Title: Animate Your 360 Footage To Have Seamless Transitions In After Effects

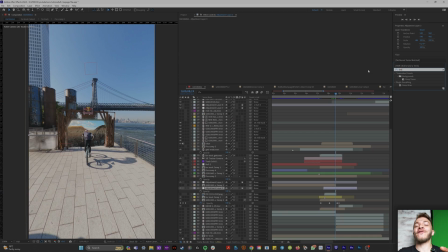215s
So I applied that to kind of make the background look called squiggly and I put the effect deep glow on the Utah layer so as we're coming up
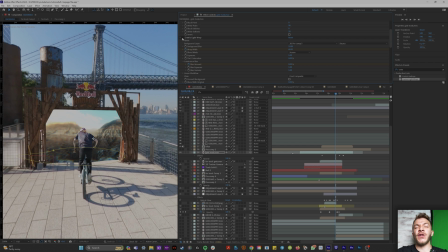223s
to it it looks like it's glowing and on the gate the original 360 footage I put a light wrap effect it's called crate light wrap from production crate I'll link it in the description below so the glow on the Utah clip is affecting the gate and then in a final editing pass
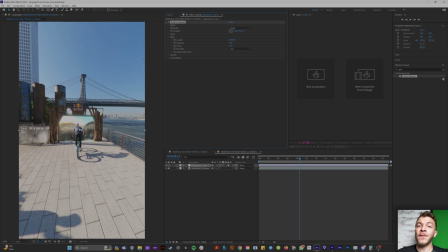239s
I used a god raise plug-in it's also free from production crate link in the description below and I use this God rays effect to make
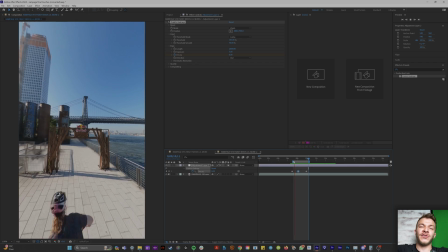247s
it look like the portal is like ethereal angelic light streaks are opening up as we go through and that's how you create a portal in 360 footage
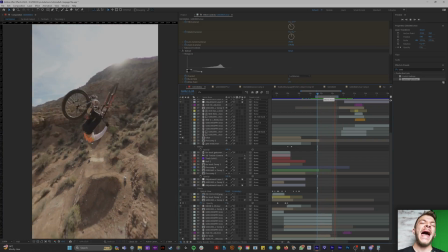255s
now for the next transition this one is the easiest I am just doing a match action cut because these two scenes were filmed in the exact
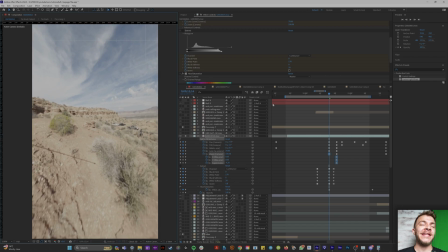263s
same location with my GoPro reframe I am animating it to pan from left to right really aggressively and because these
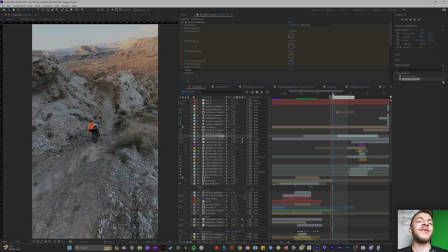270s
are basically the exact same scene I could have gotten away with just a match cut but to blend it in perfectly i put the second clip on top of it and did a
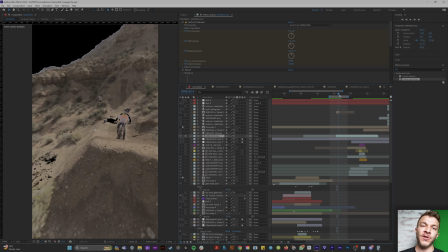277s
luma fade which slowly gets rid of all the whites and the darks in your image and with the combination of a luma fade and a match cut
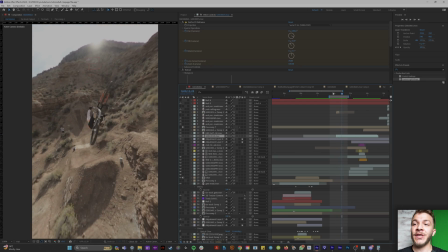284s
i was able to make it look like these two scenes were the exact same scene and one biker was going right and as we pan there's
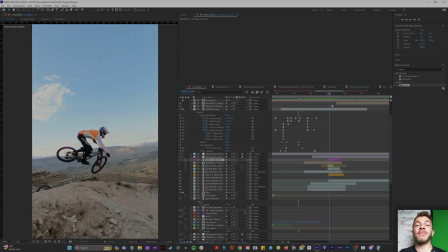291s
just another biker flying into the sky so on the third transition we have this biker fly up from behind a mountain super easy what i'm doing and
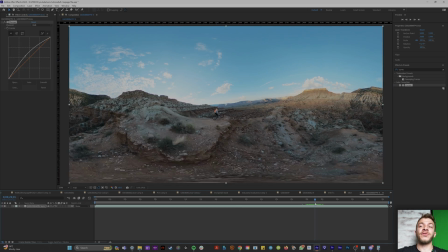298s
because we're smart we always pre comp our 360 footage I'm going into this pre comp and I'm masking out the biker and this hill so if
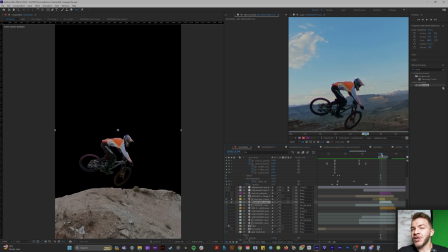306s
I solo those two alpha layers it looks like this and with the 360 footage I'm just panning down so we pan down from the biker and everything behind
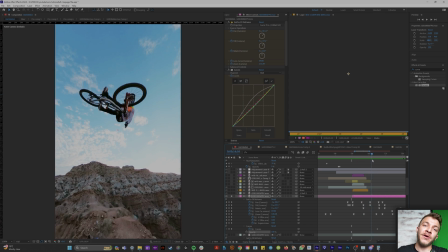314s
it is transparent and now the perfect clip for this transition was this biker skating into the sky in this situation the sky acts as a
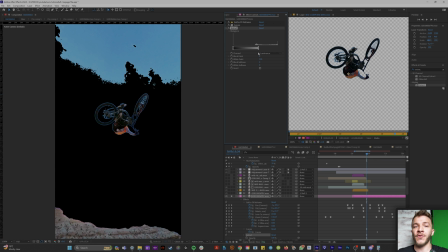321s
perfect green screen so I'm using the effect extract and color range to get rid of the brightest parts of this image and the blues,
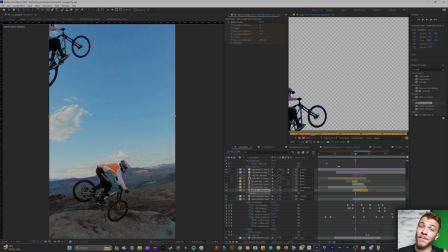328s
which leaves me with just this clip of the biker. And since I masked out the biker in the hill in scene one, I can just put this dude right behind him.
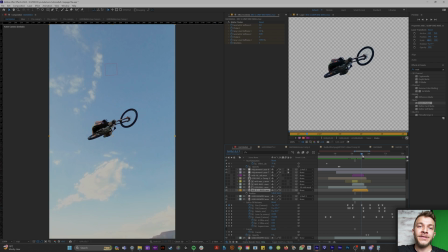336s
And since it's in the same location, the sky is the same color. When he flies into the background, it looks so magical because it's all color corrected and it's the same scene.
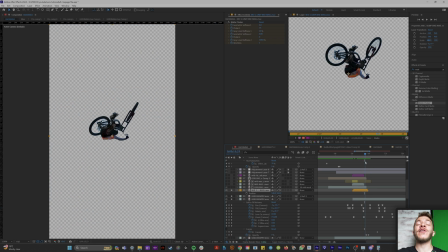344s
And then like the very first transition, I am just slowly fading in the background of the next clip.
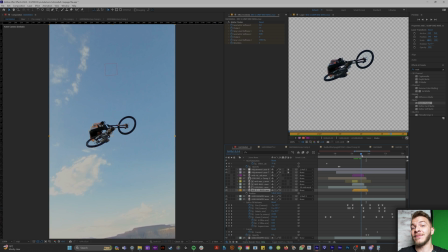349s
And since it's the exact same sky and the sky is all in the same lighting, this little fade was unnoticeable.
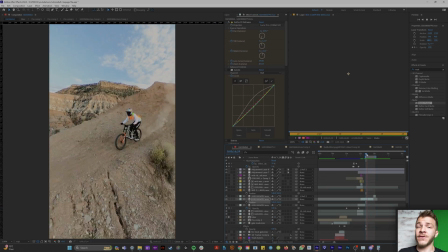356s
And lastly, how we get back to New York from Utah, super fun. It's a rinse and repeat of the portal effect, but in the other direction.
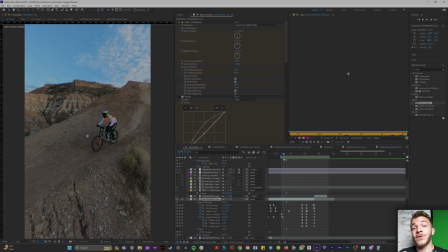362s
So because this guy is heading straight towards cam, we needed to film the transition into New York in the same angle.
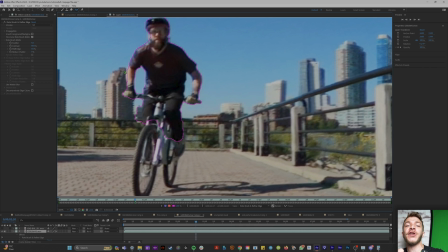370s
And because we're smart and we pre-comp our 360 footage before we put the effect GoPro reframe on it,
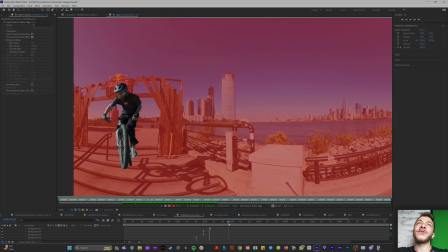376s
I'm diving down into the pre-comp on the original big footage and I'm masking out the
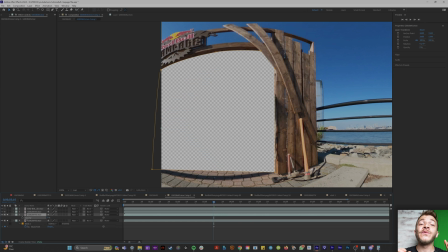381s
biker and everything behind the gate so when we solo the footage it looks like this oh it's
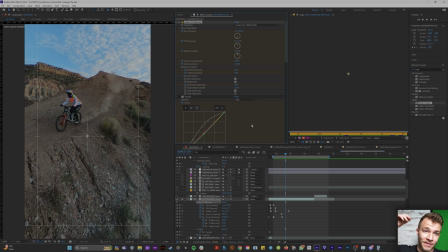386s
gorgeous and smooth so if we go back to the composition above this if we line up the movement of these two scenes so we're
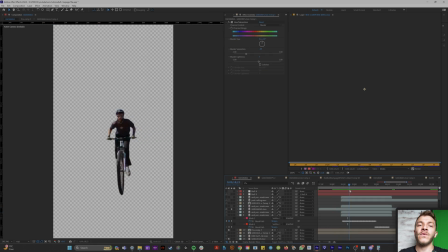394s
panning right from this biker who just landed on the scene that we just masked out we can pan right to left to animate him coming into the scene so
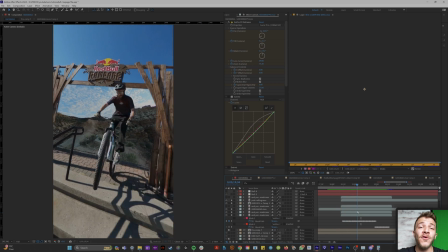403s
as we pan right he pans left and because of the nature of camera movement and the way we masked out the gate we're just gonna naturally fly into our new
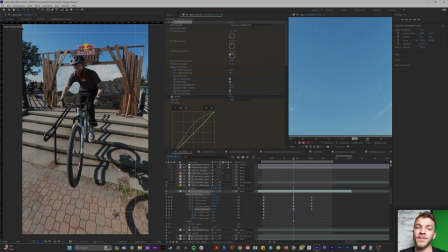411s
scene and what I did is I just key framed the GoPro reframe of this now background scene to kind of match where the
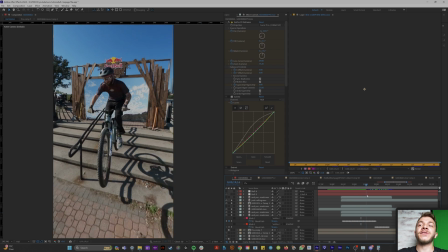419s
gate was so as we fly into New York it looks like we're just seamlessly coming from Utah it almost looks like it's 3d tracked into the background there
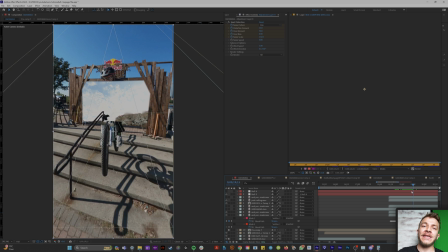427s
and as he bunny hops through the gate I am adding the effect deep glow to that original clip and then I am applying a light
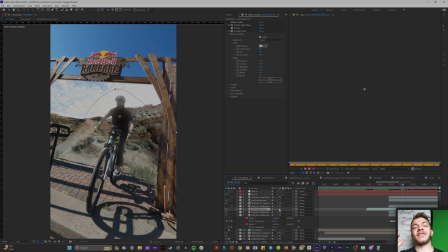435s
wrap effect to the biker. So as the deep glow affects the background, it's also making the edge of his body glow.
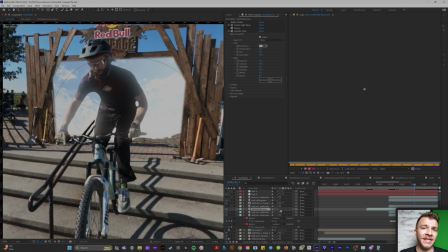441s
It just kind of combines all these clips together in a really nice way. And also,
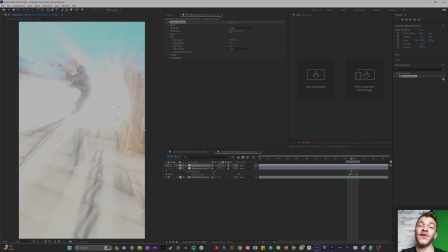446s
again, I'm applying the God Rays effect from Production Crate to give these
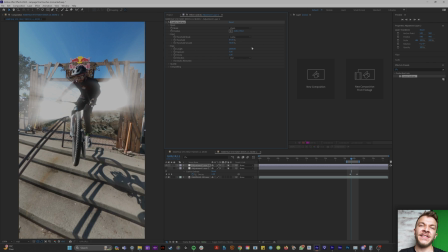451s
gate entrances and exits an ethereal look with these glowy light streaks.
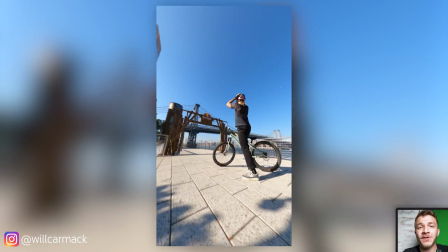455s
And bam, that is how you make the most seamless and cool visual effects-y transitions with 360 footage and After Effects.